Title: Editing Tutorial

Hello and welcome back. I'm Molly for those who don't know me, and on tonight's show we're going to be talking about editing techniques. To start off with, I'm going to be talking about storytelling and montages. One of the main things to storytelling is providing and withholding information. One of the first people in film making to do this was Lev Kuleshov. He named his editing effect after himself, the Kuleshov effect. A little vain, I know, but this was a popular montage effect first seen in 1910 to 1920.
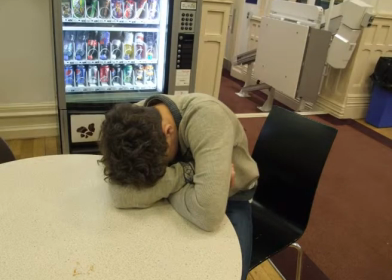41s
Kuleshov would take a picture of a man or woman with no facial expression, like so.
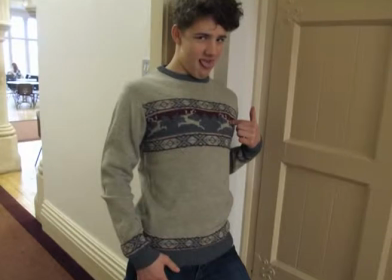49s
He would also add 3 different subjects to follow.
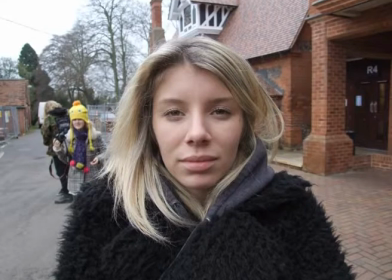53s
His most popular one was a picture of a bowl of hot soup, a girl in a coffin, and a pretty girl laying on a sofa.
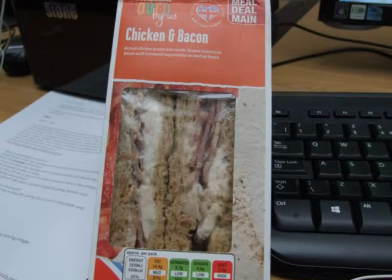60s
He would play the pictures of a bowl of hot soup,
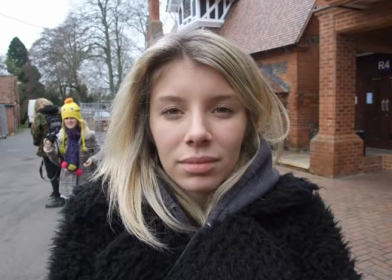64s
and then he would show the picture of the man or woman, and this would imply to the audience that the man or woman was hungry.
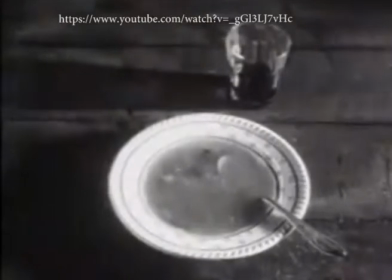70s
As you can see in the video, I have gotten off YouTube.
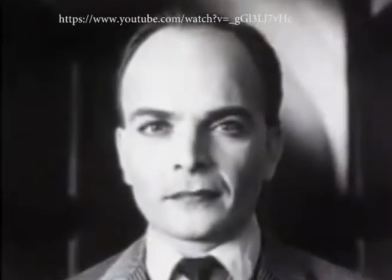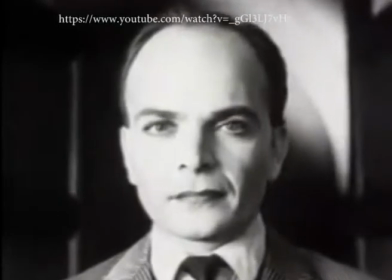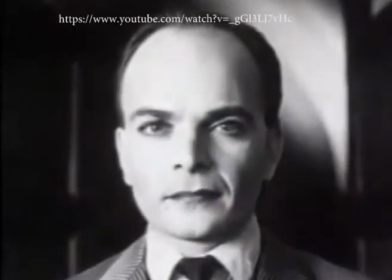Montages have changed drastically throughout the years of filmmaking. In 1915, the most popular montage was the Soviet montage. They were used by the government to manipulate the audiences to believe something that wasn't true.
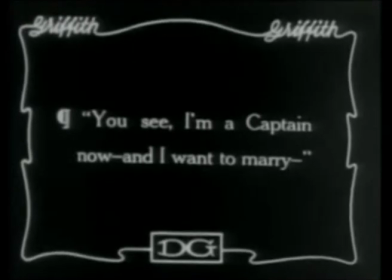105s
One of the main people to use this type of montage was D.W. Griffiths. He made a short film called The Birth of Nations.
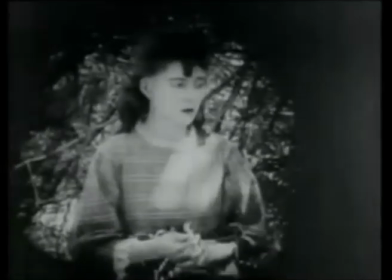112s
It was represented by the Ku Klux Klan about how black people are supposedly to be bad.
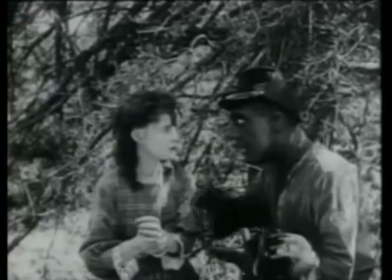119s
The film is about a black man trying to talk to a woman. However, the way has been edited in short scenes,
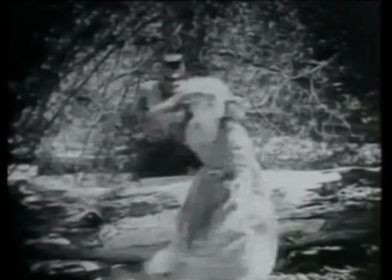126s
it looks as if the black man has the intentions to rape the woman, causing the woman to jump off the cliff to harm herself.
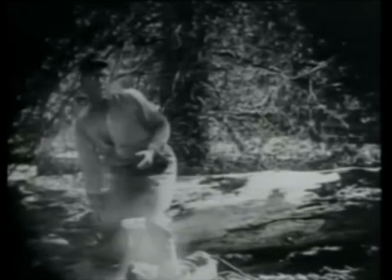134s
This type of montage was used as propaganda and to scare the nation, and it happened to work.
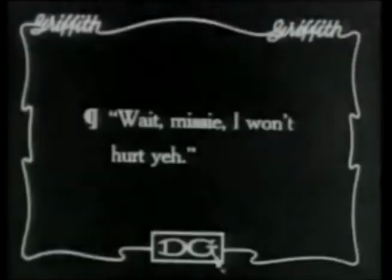143s
D.W. Griffiths' film was the first movie to have an actual storyline with the main focus to manipulate the audience, which he succeeded.